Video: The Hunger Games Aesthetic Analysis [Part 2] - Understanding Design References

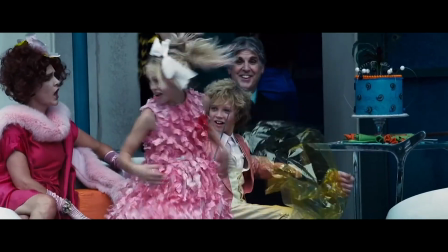(12:15)
Capital's toxic strive for luxurious flamboyance of each citizen costs the country its resources and justice,
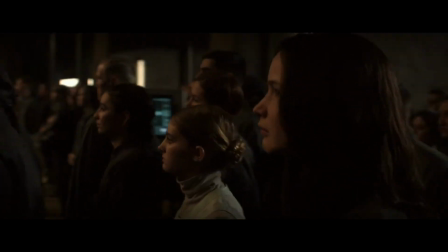(12:22)
but District 13's imposed uniformity presents a different kind of autocracy.
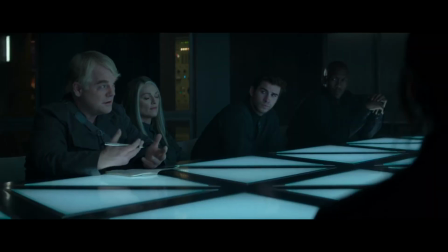(12:28)
Although born out of necessity of its environment,
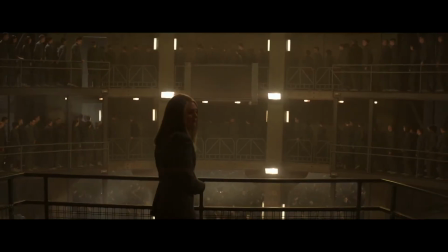(12:31)
the intensely regimented way of organizing all social life verged on military dictatorship in equal measure.
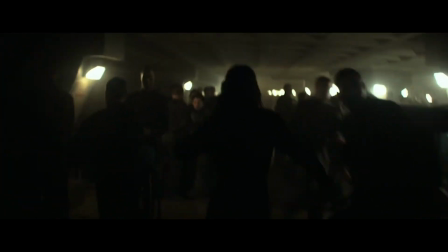(12:39)
We don't really know to what extent this regulated lifestyle was adopted freely,
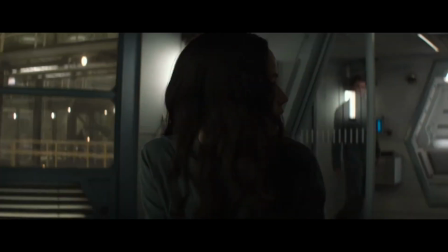(12:44)
or whether it was imposed by the governing faction of the district. In adopting workwear uniforms for all occasions,
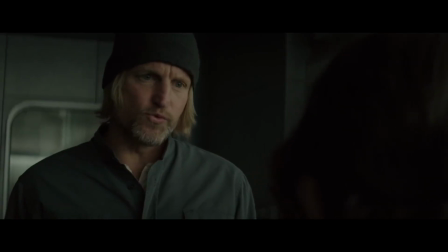(12:52)
D13 inflicts conformity, coming at the cost of each citizen's personal agency.
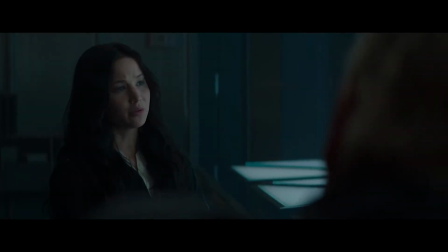(12:58)
In a sense, this lack of freedom in choosing otherwise proves to be comparatively oppressive to the capital.
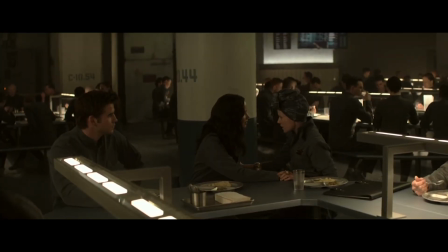(13:05)
Add to it this total work and life regimentation and collective above individual approach to functioning.
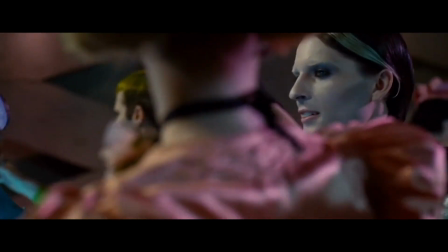(13:13)
Conceptually speaking, if Capital is a pre-French Revolution at its peak overindulgence,
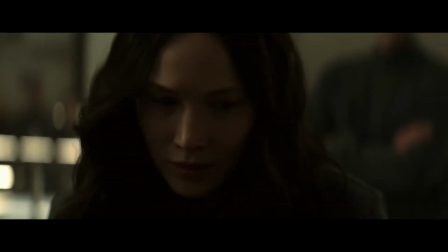(13:19)
the District 13 is an expression of a self-realized militant communism at its worst.
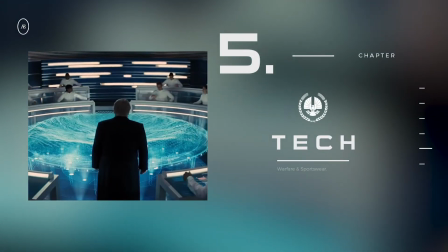(13:32)
Five. Tech.
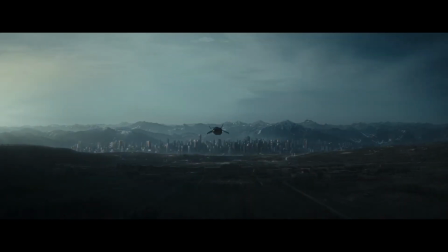(13:38)
We still need to look at the tech side of the Hunger Games,
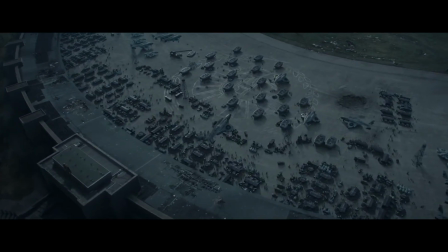(13:42)
as technology plays a main role in grounding the narrative in the context of future.
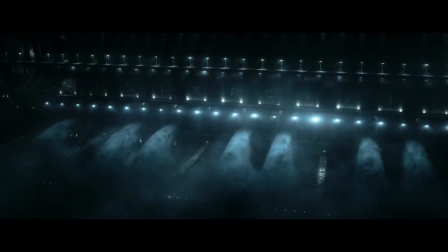(13:47)
For the most part, tech design is pretty typical for the sci-fi genre.
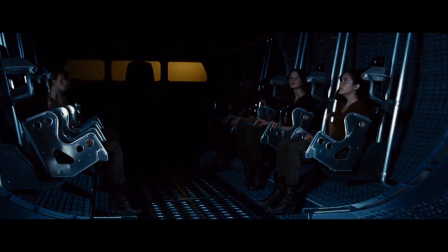(13:52)
Your regular, non-distinctive, grey-blue, metal and concrete-clad dystopia.
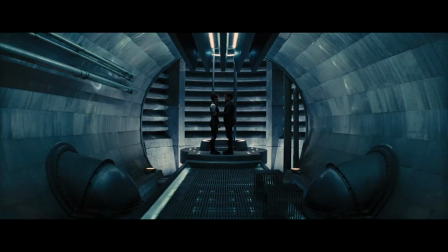(13:58)
One of the most distinguishable pieces of design is in cornucopia.
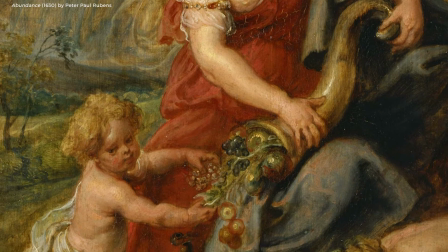(14:02)
Originating in antiquity and prevalent in Greek and Roman mythologies,
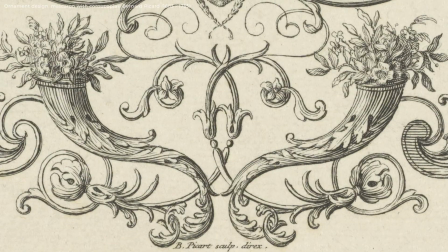(14:07)
cornucopia is a traditional symbol of good harvest, fortune and overall plenitude, utilized in art throughout centuries.
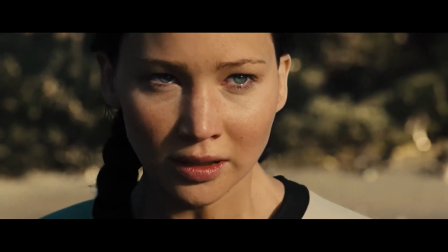(14:14)
It's nice to see that the art department have taken cornucopia into more conceptual direction.
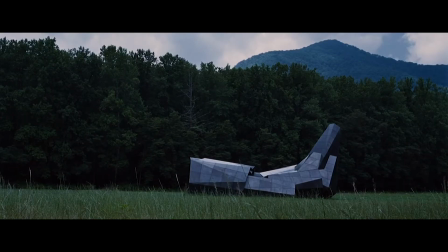(14:21)
First, cornucopia doesn't resemble anything specific, but is particular in its design style,
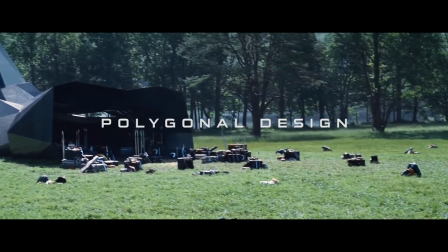(14:27)
emblematic of that distinctive late 2000s trend, a polygonal design, where object surfaces were formed on a plan of polygonal grid.
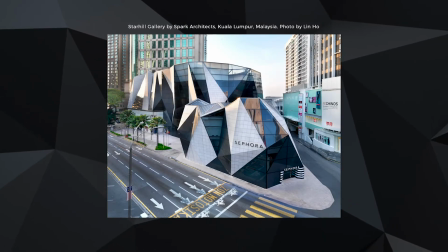(14:36)
Remember around
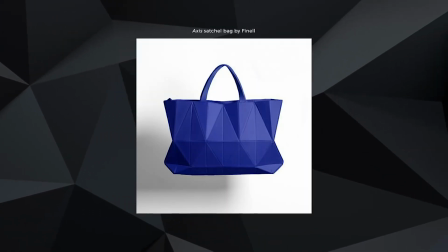(14:38)
2007-2011 where every design novelty was based on origami-like shapes and it signified a sort of techie extravagance, which in turn communicated that the item was conspicuously designer? Come to think of it, that's actually a good idea for the video. If you like to see that, I would love to do the analysis on that, do let me know. Anyway, back to the video.
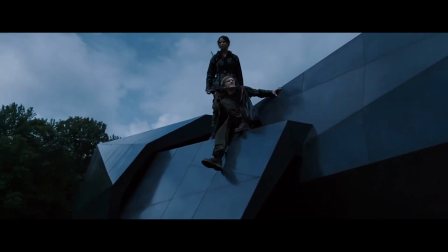(15:01)
So yeah, for me this design is a somewhat of a nod to that mid to late 2000 aesthetic period.
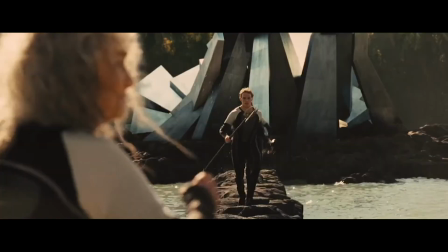(15:09)
The second cornucopia, however, is based on something specific.
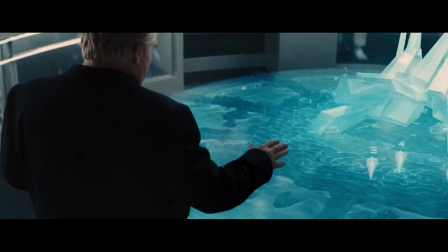(15:13)
A yet another brilliant example of Eastern Bloc brutalist art.
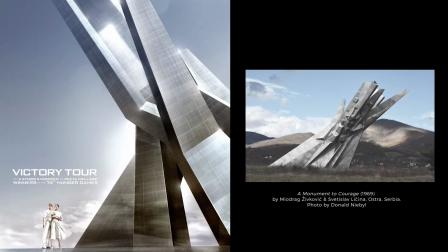(15:18)
A monument to courage.
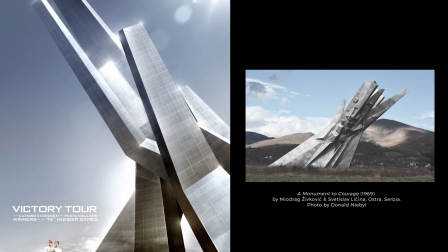(15:20)
The resemblance seen on this promo poster, again harking back to the Soviet propaganda art references I spoke about in part 1.
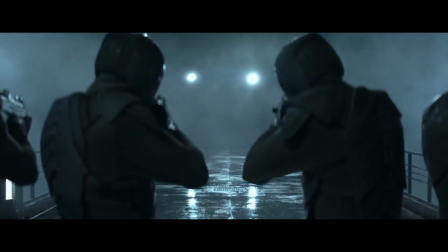(15:28)
When it comes to clothing, apart from Peacekeeper's white biker uniforms design, which is as unique as it is amazing,
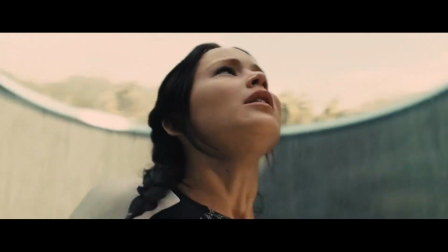(15:36)
the tech aspect of movies' costumes is mostly grounded in the two categories,
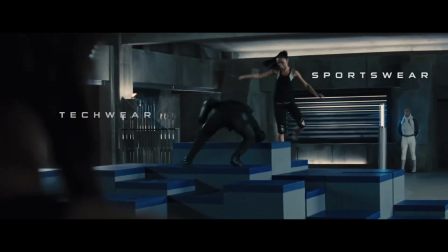(15:43)
sportswear and techwear.
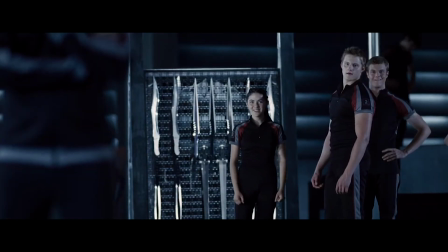(15:45)
For the sportswear, in the first games, again, the look is pretty generic and there's nothing quite remarkable design-wise.
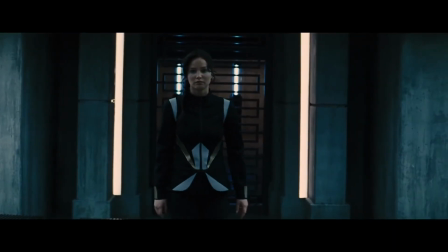(15:52)
Things get more interesting in Quattuquel,
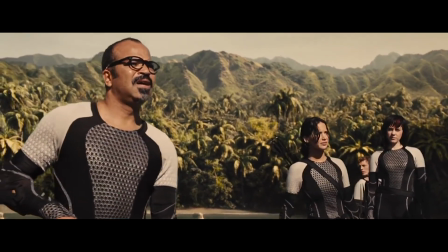(15:55)
with distinctive wetsuit design with hexagonal print pattern that echoes that of techie elements of the environment.
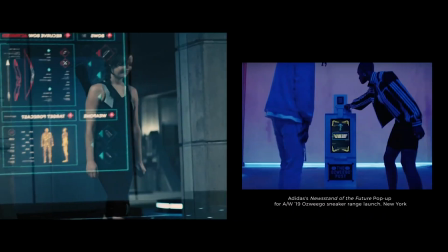(16:03)
At times, the setup for the clothing could easily stand in for a modern sportswear ad campaign,
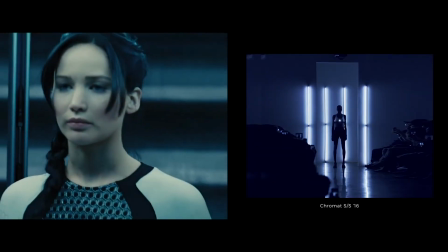(16:11)
grounding back the narrative to the familiarity of the contemporary fashion.